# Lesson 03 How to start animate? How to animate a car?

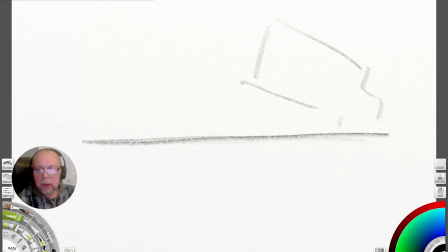1491s
Anyway, this position, let's say, right? Could be last one and 2. This next position, it's next is a 1, which is like if it's this is first, this is second. Squashed could be 4, 1 to 4.
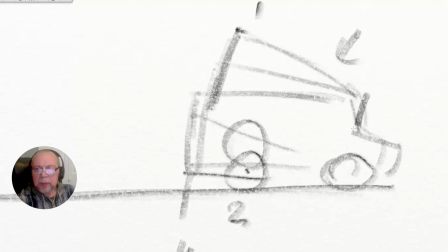1506s
But like I said, this is your highest position, not your car's highest position, right? From here to here, everything on once, like bam, okay? But this one, could be maybe this one too, this 2, this 2.
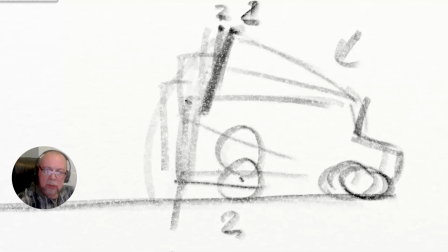1520s
And after that, on 1, drops down, connected, contact, right?
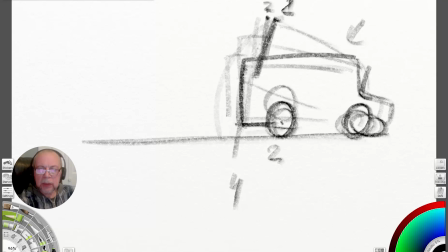1525s
And after contact, squash. That's it.
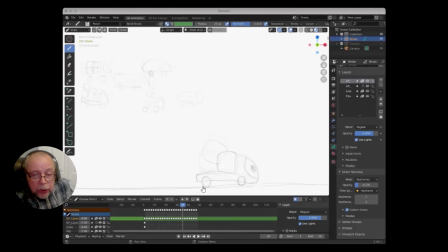1528s
Also recommend when you do your animation, try to make it not so close to the end of the frame. You see that? You see how much space you have here? You see, it's like empty space.
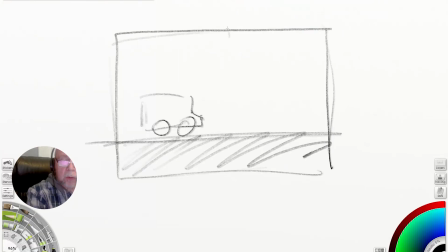1541s
Yeah, that's the frame. Kind of like this, you know. Not in the middle, right? But not so low. Comfortable to watch what's going to happen. Because we're an artist, you know. We have to do good composition too, okay?
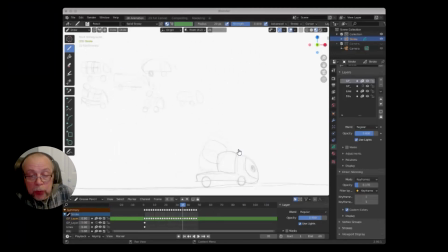1555s
But really good, and plus try to draw through, like I said, you know, when you draw everything, draw through, not just like lines. But mostly very good done. Yeah, if you can finish, that'll be great. Okay, Vladlena.
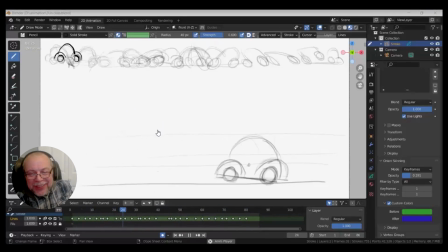1574s
Okay, that's kind of nervous car, right? She's very nervous. Maybe a little bit. That's funny. No, the only what I think, if you can flip for me too, please.
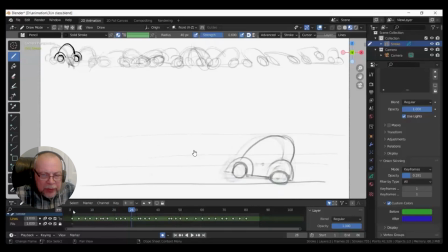1588s
From the very beginning, just flip. You need to make more precise shape, more precise, let's say, changes too, because sometimes it's chewing, you know, looks like chewing, not quite solid. Anyway, can you flip again from the beginning? Anticipation is not enough.
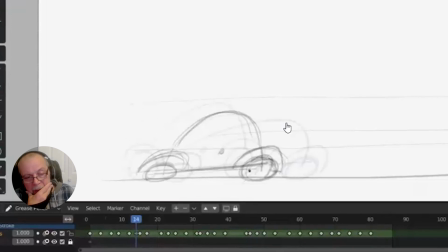1606s
Plus, you see what's going on. In your case, you leak the body, right?
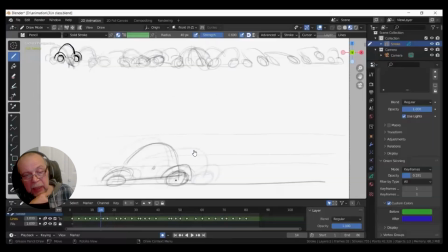1612s
But car actually almost in the same place. Why doesn't look strange, you know? You have to change the shape or leaning car only. Probably, can you show me next drawing? Right here, yeah. But previous one, please.
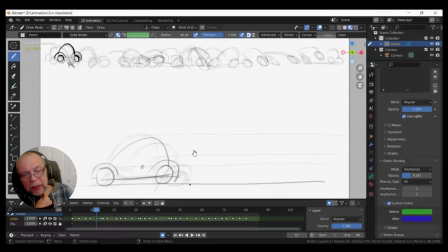1629s
Yeah, this one is too early, you know. It's too early. Actually, when you have to think like this, it's similar to running, right?
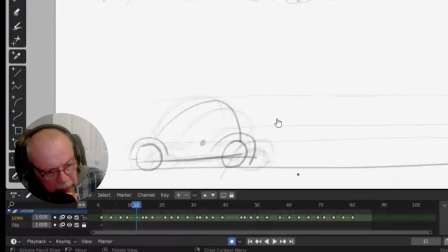1637s
If you just start leaning forward and you start running, you have to already move forward.
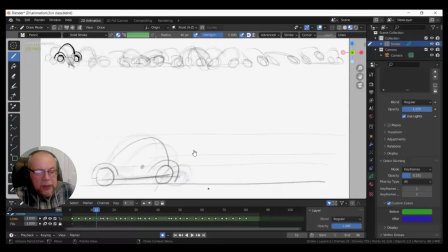1644s
If not, you will just fall down. That's exactly what's happening in your case with your car. Of course, she can't fall down because she's on her wheels, but you know that's the principle. You know, if you lean forward, you actually start falling. You just need to support with your legs.
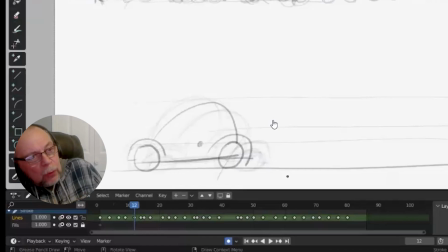1661s
You're falling, right? By the way, if you're walking fast, it's the same principle, right? If you stop, you can just fall because you lean too much. You know, your center of weight not above your legs.
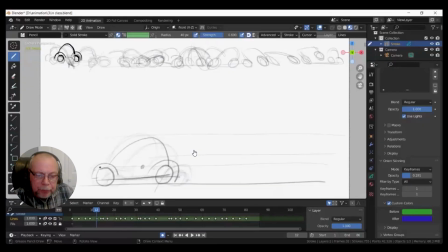1675s
That's what's happening. Same with your car. So first move the wheels and only then the stop. Exactly, exactly. The next one, flip, please. And like I said, it's supposed to be at least 3 drawings, principle of 3, which means, you know, can you flip back?
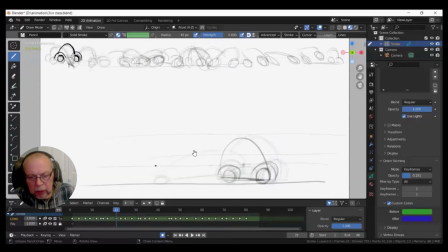1693s
You see, you have position, you know, when it leans back, right? Only 1, it's not enough. It's supposed to be at least 3. Plus, center of weight, like I said, it's too fast, stops. You see the center of weight, previous one, please? You see the center of weight, next one, please? You see, it's almost...
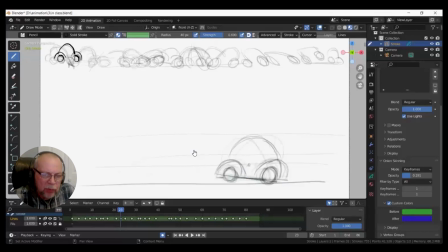1710s
Short. Yeah, it's too fast, stops. By the way, the good principle for inertia, right? It could be half a way of previous one. Like if you had, you know, the distance between previous one to the next one, right?
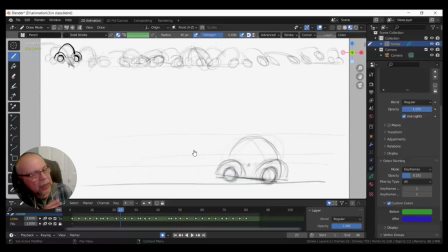1726s
For the stop, you can divide it in half, and that's when you can put your next drawing. See, not like a more than a half, no more. In human, you know, like we can stop almost immediately.